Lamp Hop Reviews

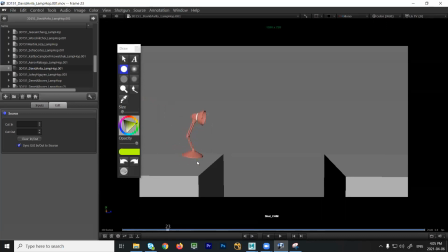2479s
So the base goes down, the head goes down, the head goes up, the base goes up. You could leave the base on the ground a little bit longer to have the head lead. And then this feels, again, very linear. Feels like a triangle. If you track that point, it's very abrupt, right? That we hit, just watch the spacing there.
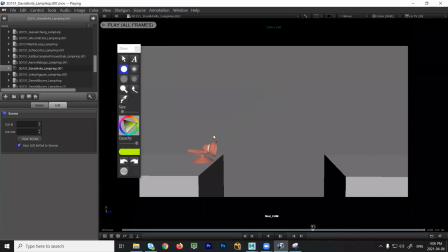2498s
Good. And wiggling the butt. That's good. But what I would probably do is you have this pose and this one, they're almost the same, right? So I would have this one, get rid of that one, get rid of that one, get rid of that one.
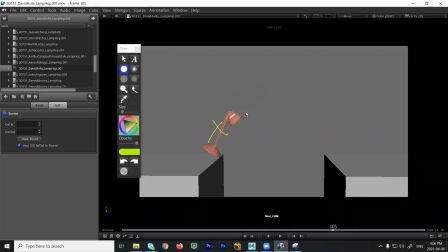2515s
And I would probably change this one to have a bit of a bend in it and then see if you can kind of kick up with a lot of big spacing, crest high to the high point over here and then lead down. Here again, you get the sense that the arc is actually undershooting rather than overshooting this way, right? Sort of slides in. So track that point, right? Follow your high point.
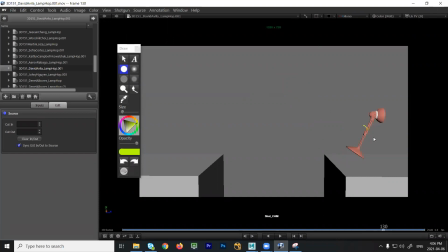2537s
And then here, again, you don't need this or this. You can get up a lot higher. So push the spacing, right? Look at your high point from here to here, big distance, and then cut, cut, cut, cut, and then make sure that's an arc. Okay? Okay, thank you. All right. Johnny.
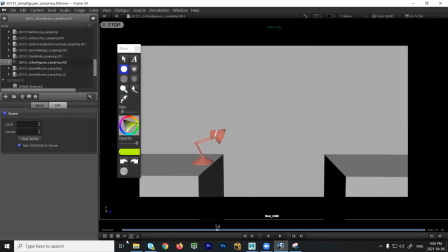2558s
All right, that's looking okay. Some of the landings feel a little soft, like maybe you could take fewer frames for this to clomp to the flat position. So it feels like you're just easing in. So it's that heavy, it would just basically be one frame or two.
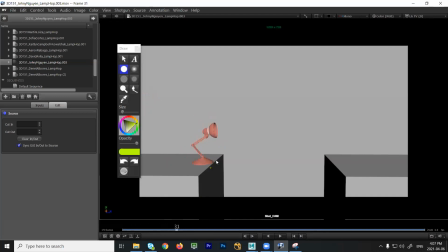2572s
So it's like 1, 2, 3, 4, 5 frames to settle. But you're doing the right thing, overlapping the head and base. So that's good. Yeah, good. Yeah, I would just try and push the jump up a little bit higher, but spacing's working okay.
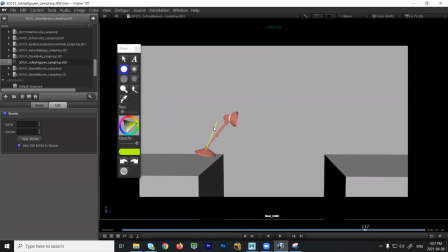2588s
I would try to just have one pose, like, and what I would do is I'd probably do this just to shoot them up a little bit higher. So you only have one frame where the neck is really straight and then have it start to bend a little bit, lead you into that position here.
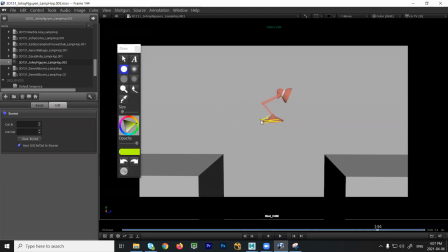2605s
At the high point, it's not totally flat, but I would try to make sure it's really clear that this is not level on anything that's horizontal. I just want to avoid the horizontal as much as possible. And then right over here, the spacing does get very linear, very even.
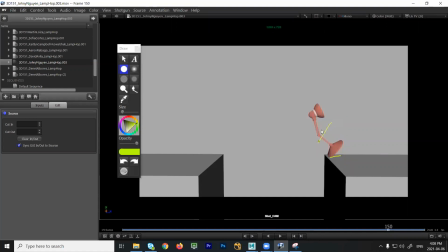2620s
So make sure just before you hit the ground, you could probably kill this pose, hang on to this one, or maybe even this one. And then when you stick to the ground, I think here it feels like you slow down. So keep the momentum going. Look at the distance you travel here, and all of a sudden you slow down.
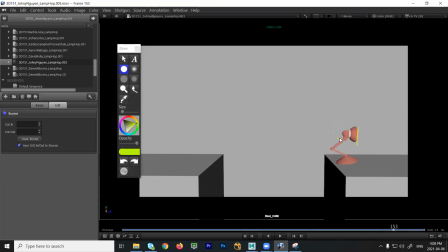2637s
So it just sort of kills the momentum. So have it keep going through. So maybe you could move this position back a little bit and then lead into the jump. So you have like, you could probably get rid of these frames and just have that swoop down and lead to the next jump a little bit more quickly.
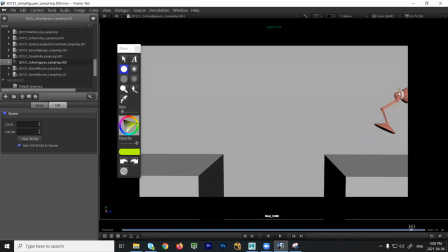2653s
Okay. And then right at the end here, watch out for this. What happens is, again, it feels like this starts to pivot right here. It feels like the head stops moving this way and it actually tilts back. So keep the whole character moving off screen. Okay. Okay, thank you. Annette.
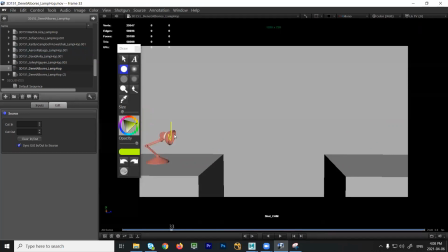2675s
Hello. Hello. So I think here you have like the head and the base, they hit at the same time. So what I would try to do is offset that. Have a pose like this where it's kind of straight. Then this clomps, and then you take a couple frames for the head to overlap and follow through.
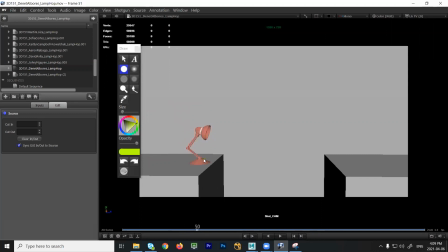2692s
Yeah, so this is a little better, right? This is good that you have the base hit first and then the head. The downside is the head is just going straight. So we don't have any sense that we're going forward anymore because it's just in one direction.
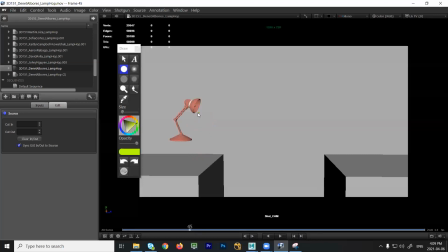2704s
So it feels a little abrupt. So make sure it feels like we're still moving in that direction. If you look at the spacing, it clusters right here. So it feels like the head is slowing down and then it speeds up again. So it's like slow, quick, slow. We want to make sure we just have one ease in. So it just falls, ease in, and then settle back up.